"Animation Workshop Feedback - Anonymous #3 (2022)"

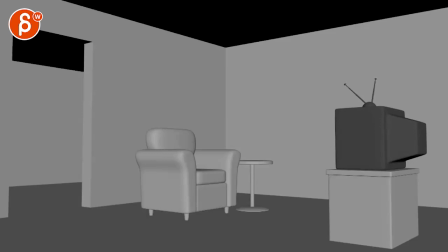Alright, new version here. Let's play this in full. There is no sound. Ooh, but we have an animated TV. I love it. It's still so good.
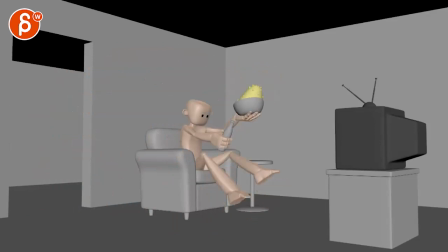That's great. I like this. I think the main impression that I have is that it's almost as if everything is a bit in slow motion. I'm going to go crazy and play this at 25% faster.
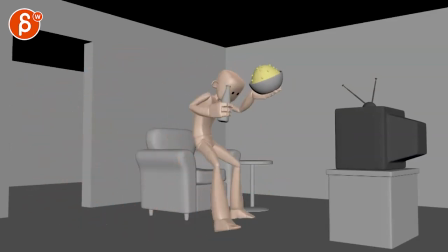You know, I hate to be the guy that just goes, all right, take everything 25% faster. But there's something that feels that has a bit more energy, a bit more contrast. And even then, I would tweak certain areas just to double check. This is 50% faster.
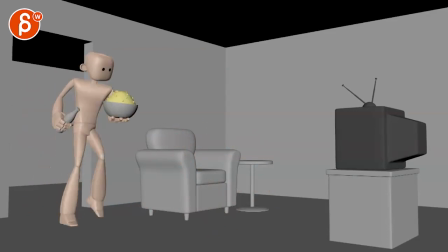I think in sections, I like it. In sections, it's a bit too fast. But it's like that, and then here it's faster than like this.
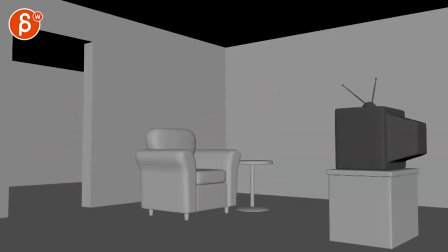I'm going back and forth. You can't really, not sure if you can see it. But basically, generally, I like it 25% faster. And I would say where I would push things. Huh?
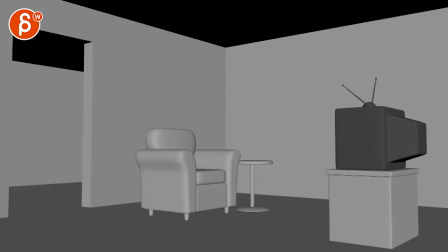I like this. Huh? Huh? Then it's almost like you want this. It's a bit poppy. I would have, you know, there's so much in terms of shapes appearing where I would have a bottled arm,
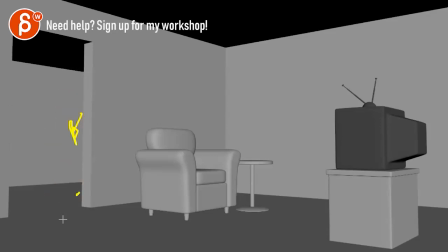maybe a foot come in just to give us a bit of a visual softener. So I don't think it's just a lot. I don't think it will hurt you to just ease in.
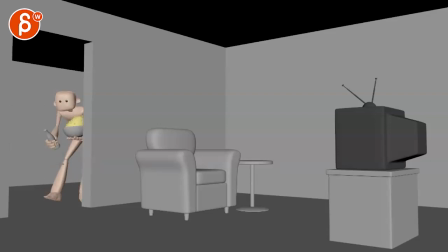Sometimes you don't want to have like a clean ease into shapes because then like the pop is gone, like the speed and the excitement and all that. But I think one frame, you'll be fine. What I would do is I would give this moment maybe 2-3 more frames. As in, imagine that the rhythm is...
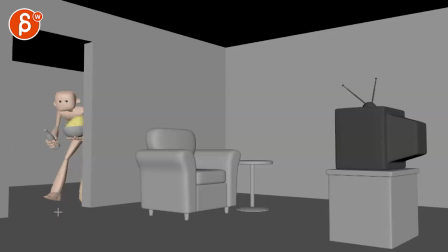That's kind of what I would love to see. Obviously, it's also very subjective, but it has... And the reason also why I'm speeding things up is because everything felt kind of slow and even. And I would love for him to go... See, speeding up and changing direction... That change right there would have a bit, like 2-3 frames more.
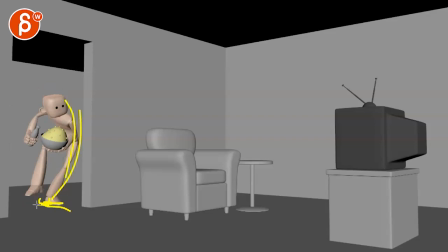And this could be him like this, sliding, then taking the steps. Or sliding and taking a slow step. And then that's the step that pushes him over. And then run. Same thing here. A little bit of 2-3 frames.
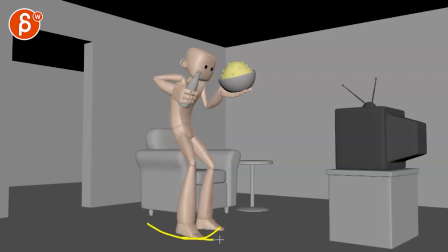I'm talking minimal, really. Just 2-3 frames of a longer slide and then back. Because again, it's a direction change. And then boom. And then that's fine. So it's really just... If I look at this, I would love for this to slow down a bit, this to slow down a bit,
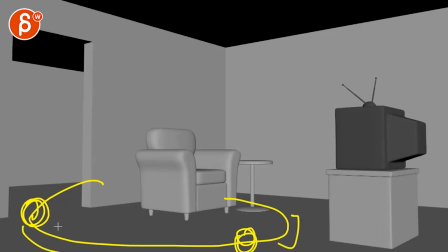which will give in turn this and this automatically more speed by contrast, if that makes sense. Other than that, to be honest, I think that's it. Let me just see. Let me just look at the TV just in case. Oh, I love the antennas that they're detached. That's great.
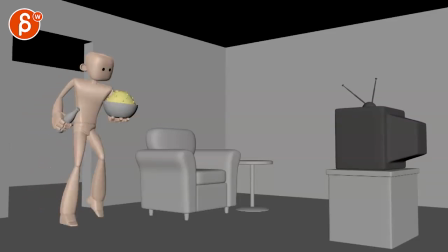I think you'd be okay. I think you could do a... Because I'm looking at the TV, then at the guy.
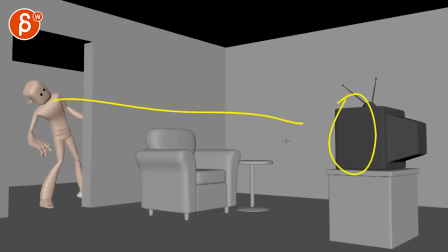And I like that there's still a little bit of a hop because he's looking. Because he heard something. And now he sees it. You can have a little bit here. Just a little bit, so it's not completely dead. Then he comes in. I'm looking at the guy. And by the time he's around here, we understand, oh, something's happening.
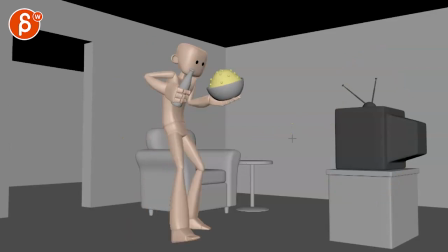He wants to get in there. And around here-ish, you can easily have a little moves, like tiny moves. I think you have a tiny move.